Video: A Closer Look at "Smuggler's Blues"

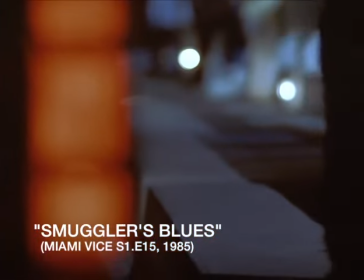With Smuggler's Blues, director Paul Michael Glazer opens with the man pleading to save the lives of his family.
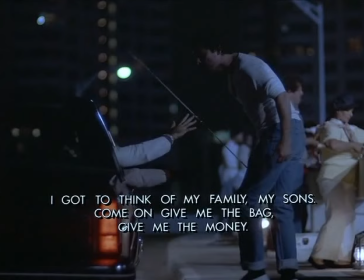Through subtitles, we see him state the following, I got to think of my family, my sons, and because that's my family, and my family's more important than anything. This is notable as throughout virtually all of executive producer Michael Mann's work,
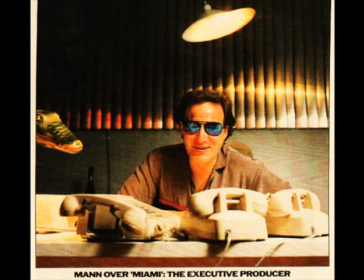one consistent image is that of men protecting women and children, families.
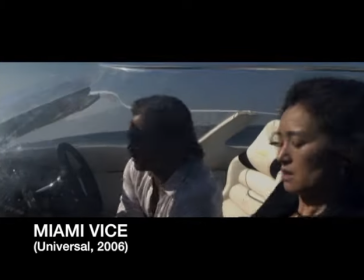Whether it be something as small as Sonny buckling Isabella's seatbelt on their way to Cuba in Miami Vice,
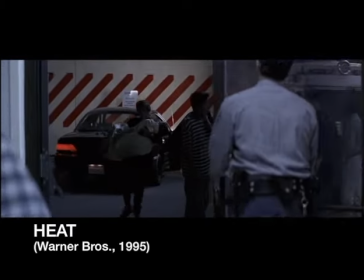or something as dramatic as Vincent Hanna struggling to save the life of his stepdaughter after she's attempted suicide in heat.
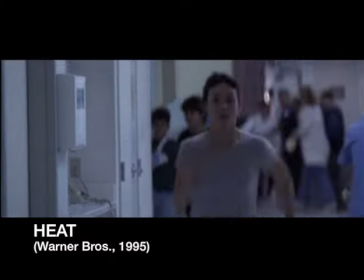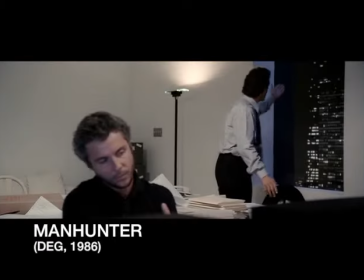Or the scene in Manhunter where we get a clear understanding of Will Graham's motivation.
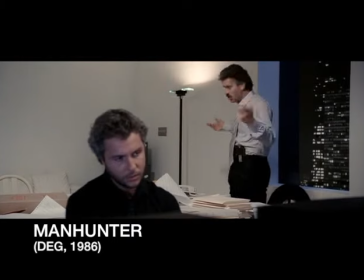Give it up! Forget this, Smuggler's Blues. It's too damn late. I gave it up.
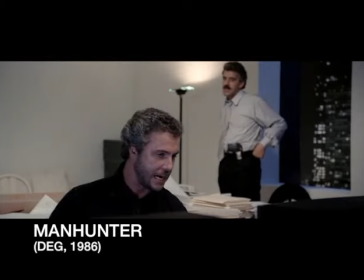Till you showed up with pictures of two dead families, knowing goddamn well that I'd imagine families three, four, five, and six, right?
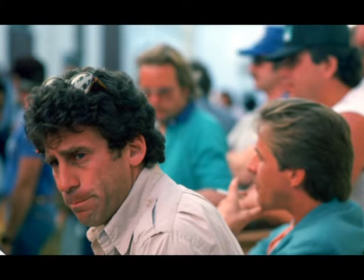Glazer's direction in Smuggler's Blues keeps this idea of man as protector front and center.
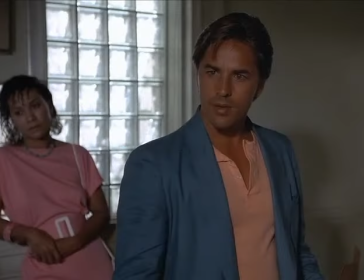His use of character placement within the frame, also known as blocking or staging, silently reinforces this idea whenever the female vice detectives, Trudy and Gina, are on screen.
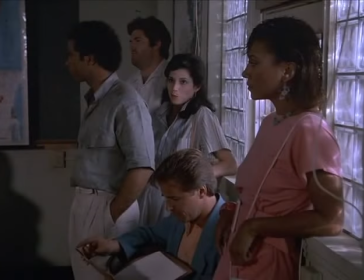Early in the episode, Glazer gives us this shot, which is actually foreshadowing what is to come. Surrounded by Crockett, Tubbs, and Switek, Gina is completely shielded and is in no imminent danger. Trudy, on the other hand, is outside their protection and vulnerable.
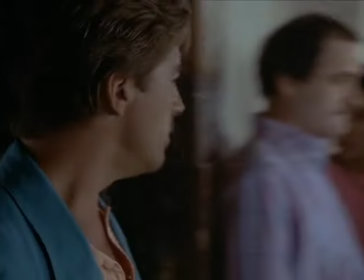In the subsequent scene, a clear progression can be seen in the male character's positioning in relation to Trudy.
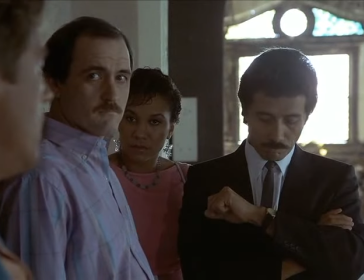Here, Trudy is surrounded by Castillo and Waters and is in a safe and protected position.
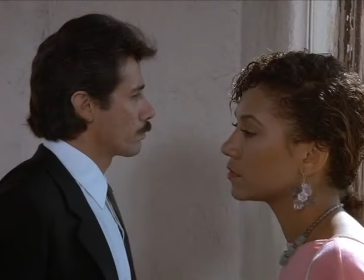As the scene continues, Castillo is the overbearing presence that is protecting her when Trudy is on screen.
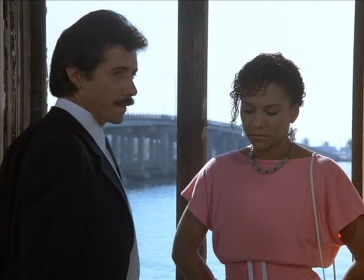In this shot, as Castillo turns around, Trudy is literally in his shadow.
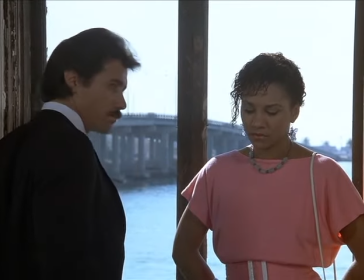He is shielding her, and she is still in a very safe and protected position.
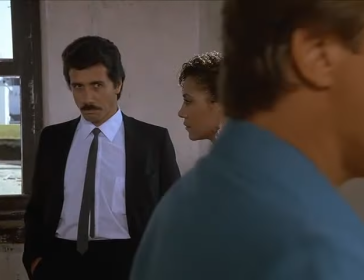In another shot, this time it's Crockett doing his part to block or shield Trudy.
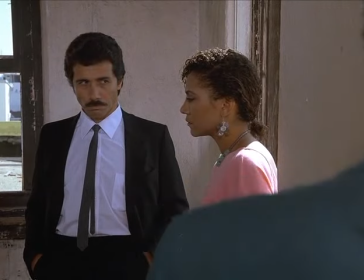It's not until Agent Waters makes his announcement regarding Trudy's role is she then shown completely isolated in the frame.
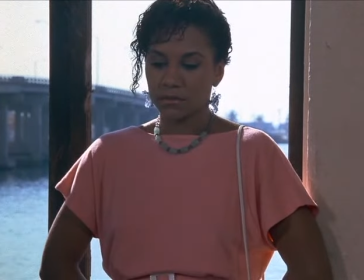You're staying here. You're the family bait.
For the first time in the episode, she is shown alone in the frame, and she is now vulnerable.
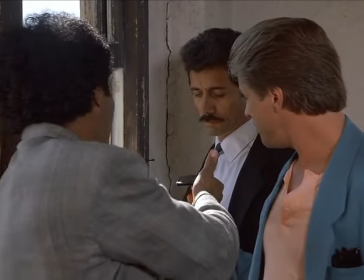As the scene ends, Crockett and Tubbs hand their badges over to Castillo and leave.
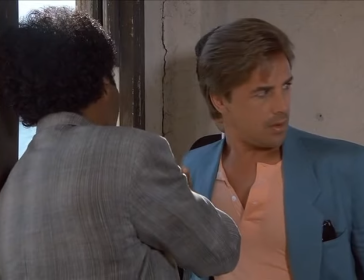Crockett, on the way out, looks first at Agent Waters, then glances back at Trudy as he clearly shows concern.
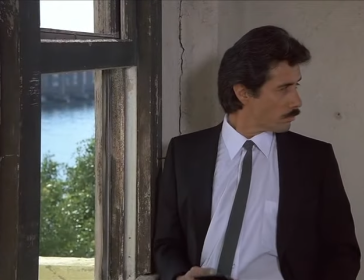Castillo shows the same concern, as Trudy is no longer in his shadow. His shadow is now seen on the wall.
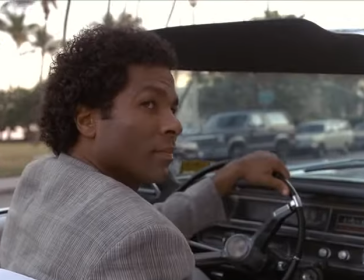Later, Tubbs drops off Trudy at the hotel, and once again, she is in the frame all alone, now completely isolated and unprotected.
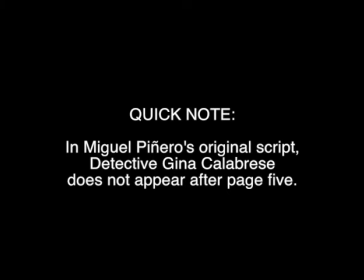Now, just a quick note, Gina does not appear in Pinero's script after page 5.
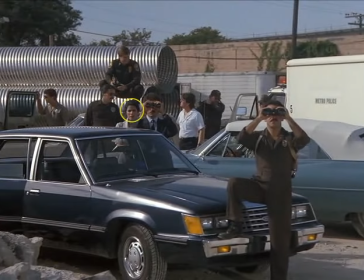In the episode, of course, Gina does reappear, and once again, she is shown entirely shielded and surrounded by male officers,
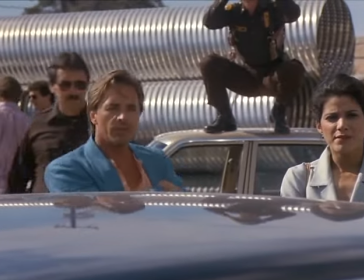and as soon as possible, Crockett immediately steps in front of her, shielding her from potential danger.
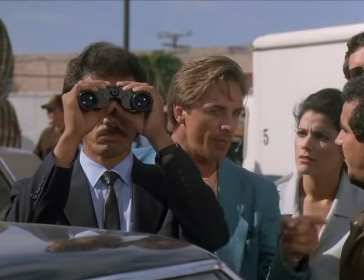When Gina begs Castillo to let her help save her partner, Castillo completely ignores her.
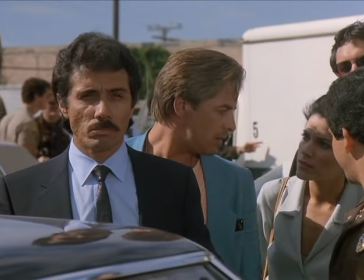Please, let me go in there. Crack it, take him in.
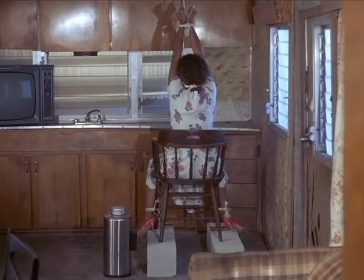Inside the trailer, once again, Trudy is seen alone in the frame, of course, and is it me or is she bound and in the kitchen?
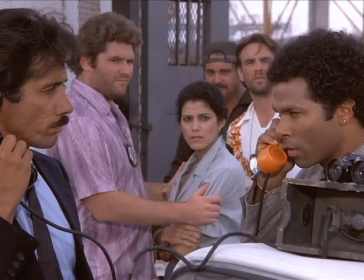Gina is shown again, and once again, she is completely surrounded and protected by her male colleagues.
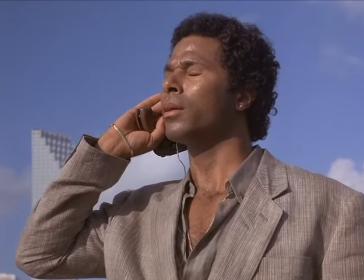Ultimately, after all is said and done, Trudy has been saved and in the closing shot,
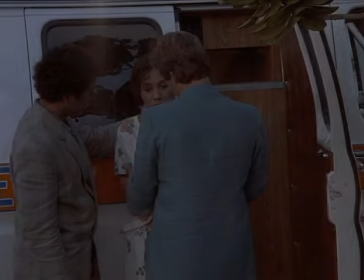she is now back surrounded and protected not by her female partner, but by Crockett and Tubbs.
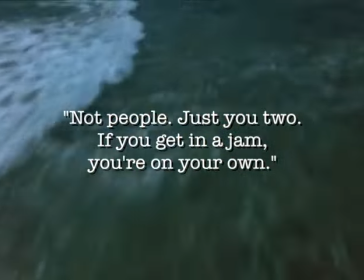Glazer's careful use of character placement is not only involving Gina and Trudy, there is a very interesting visual motif throughout the episode regarding Crockett and Tubbs.
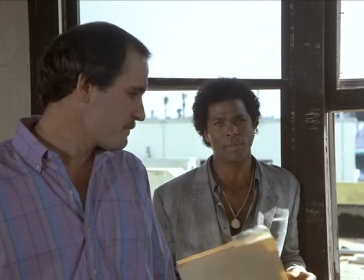It seems like a pretty big operation to be moving people to Cartagena. Not people, just you two. If you get in a jam, you're on your own.
The image of them displayed back-to-back reinforces the idea that Crockett and Tubbs have each other's back.
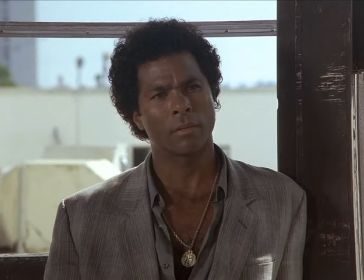They only have each other to depend on, and they are willing to fight for it and defend their partner no matter the cost.
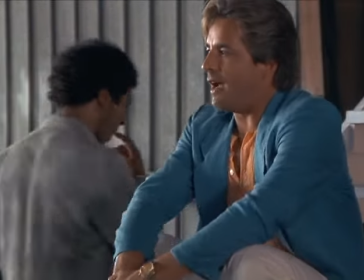Here are several examples of Crockett and Tubbs being displayed back-to-back.
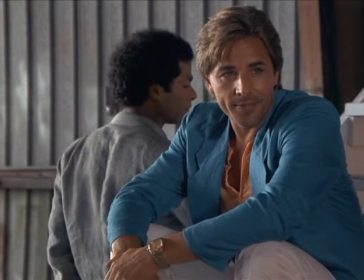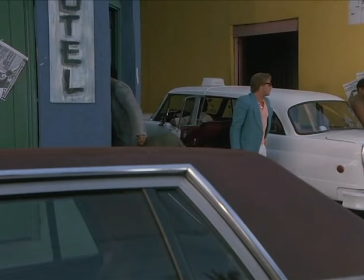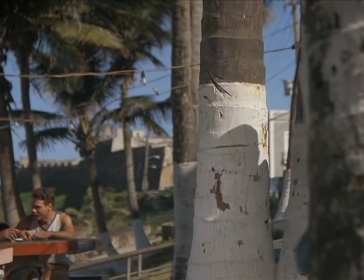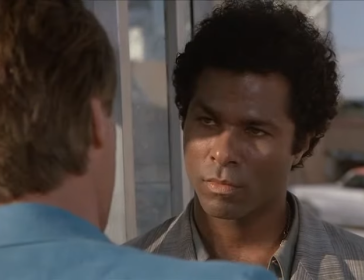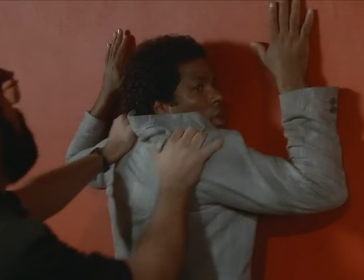So what happens when Tubbs is arrested and Crockett is unable to be there for him? Tubbs is shown with a bare back.
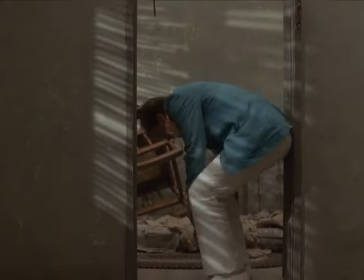Without Crockett, he is completely exposed and vulnerable. Once they are reunited, they solidify their partnership again, as seen in this pull-focus shot,
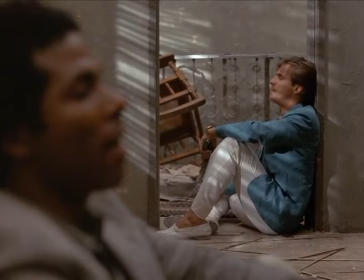which is the exact same shot as the one in the opening teaser when Swiatek and Zeta were backing up Crockett and Tubbs.
Swiatek, how's it shaking?
The three acts of Smuggler's Blues can be categorized in this manner.
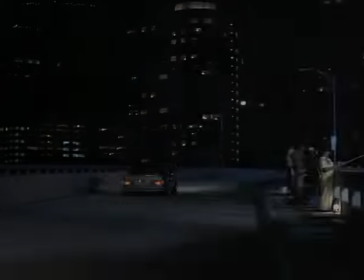Act 1 is film noir. It has great use of dark streets,
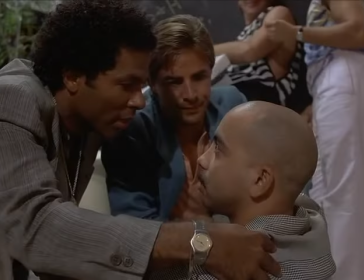run-down buildings, extremely shady characters, and a vivid use of shadows.
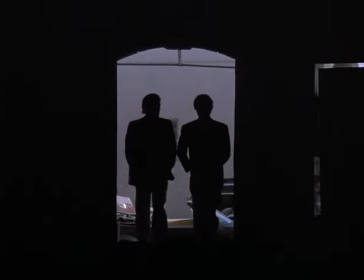One of the more striking shots in the entire series is in this episode. It's this one. This very Norris shot perfectly symbolizes exactly what Crockett and Tubbs do in their daily job. They hide their true selves and make their way through the dark and corrupt underworld. So if Act 1 is film noir and Act 3 is basically a race-against-the-clock thriller, Act 2 definitely references a Western.
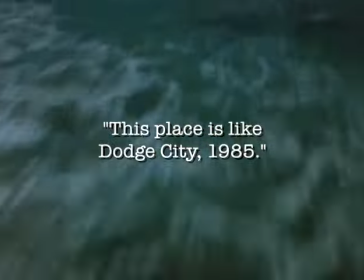One of the pivotal scenes in the episode is when Crockett and Jimmy are alone in the hotel.
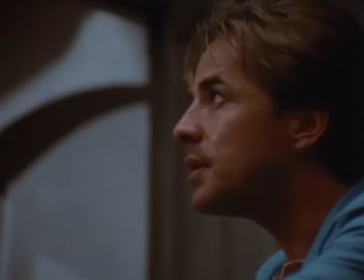Crockett's great line immediately gives us the image of the Wild West.
This place is like Dodge City, 1985.
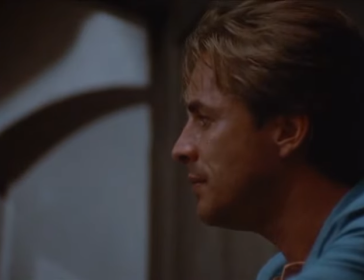And after the deal with Grocero is done, Crockett rides out on a Mustang.
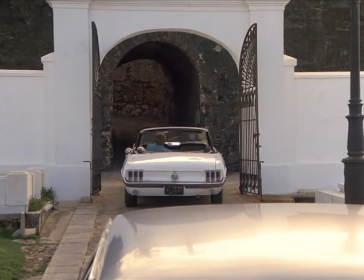Then they eventually make their escape in Jimmy's plane, and previously, Jimmy described it this way.
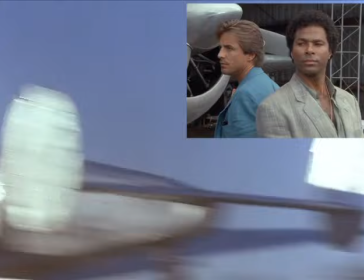The guy who sold it to me said it was a lemon. I'm telling you, it may look like a cow, but she runs like a stallion.
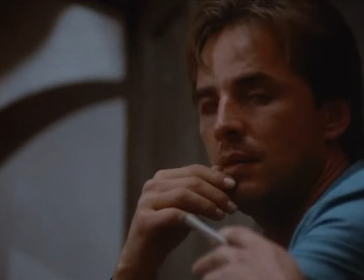The scene with Crockett and Jimmy is also important for the connection they make over their experiences in Vietnam. This bonding moment comes back to help them later when some not-so-hidden symbolism is used and Jimmy gets them out of a jam.
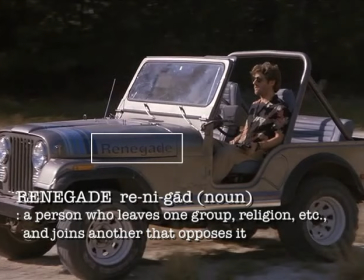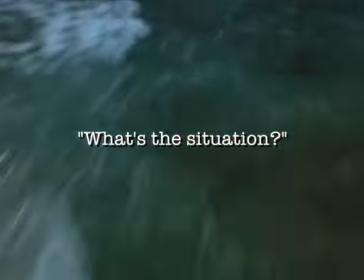Glazer also uses subtle touches of irony by giving the audience small details that refer to something that happened in a previous scene.
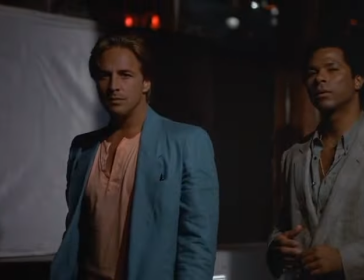For example, when Crockett and Tubbs realize they've seen this woman before.
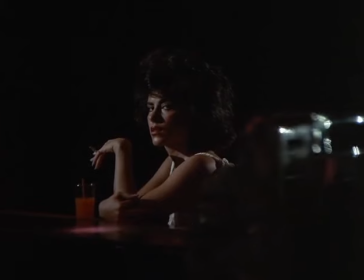Also, that scene itself refers back to when Tubbs was spinning Tucker. This time it's Tubbs that is being spun.
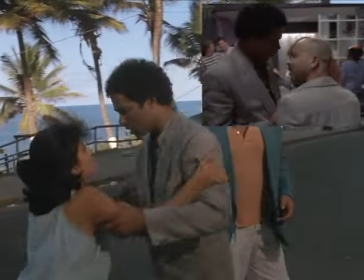I wanted to talk a little about that poster that's plastered all over the streets of Cartagena.
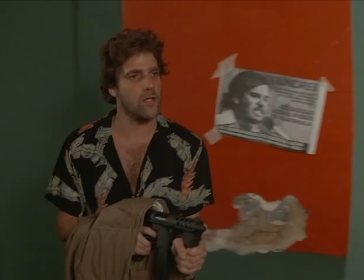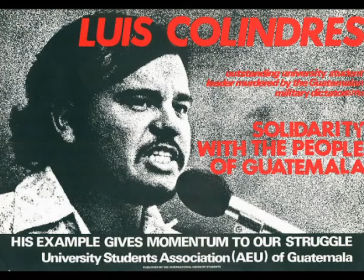Here is the English version of that poster. Luis Calendres was a student at the University of San Carlos in Guatemala, and in 1982 he was killed by what were said to be repressive forces. Unfortunately, I was unable to find more information as to why this poster was so prominently displayed in the episode,
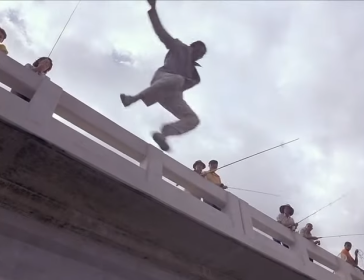so if anyone knows why, please give a helping hand and let me know.
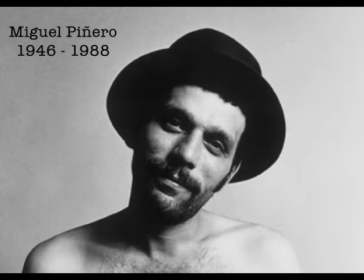I wanted to give some attention to Miguel Pinero's screenplay by providing you just a handful of descriptions in his script that I thought were interesting.
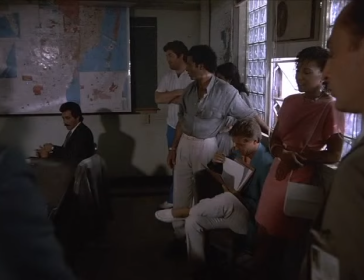In one of the scenes that was eventually scrapped, the Vice team is watching the previous night's surveillance footage, and they bring in a lip reader to explain exactly what was being said.
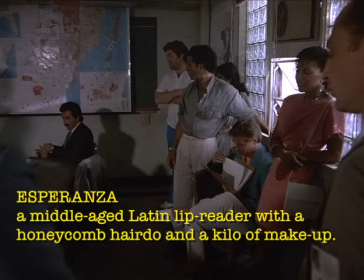Her name was Esperanza, and she was described in this manner.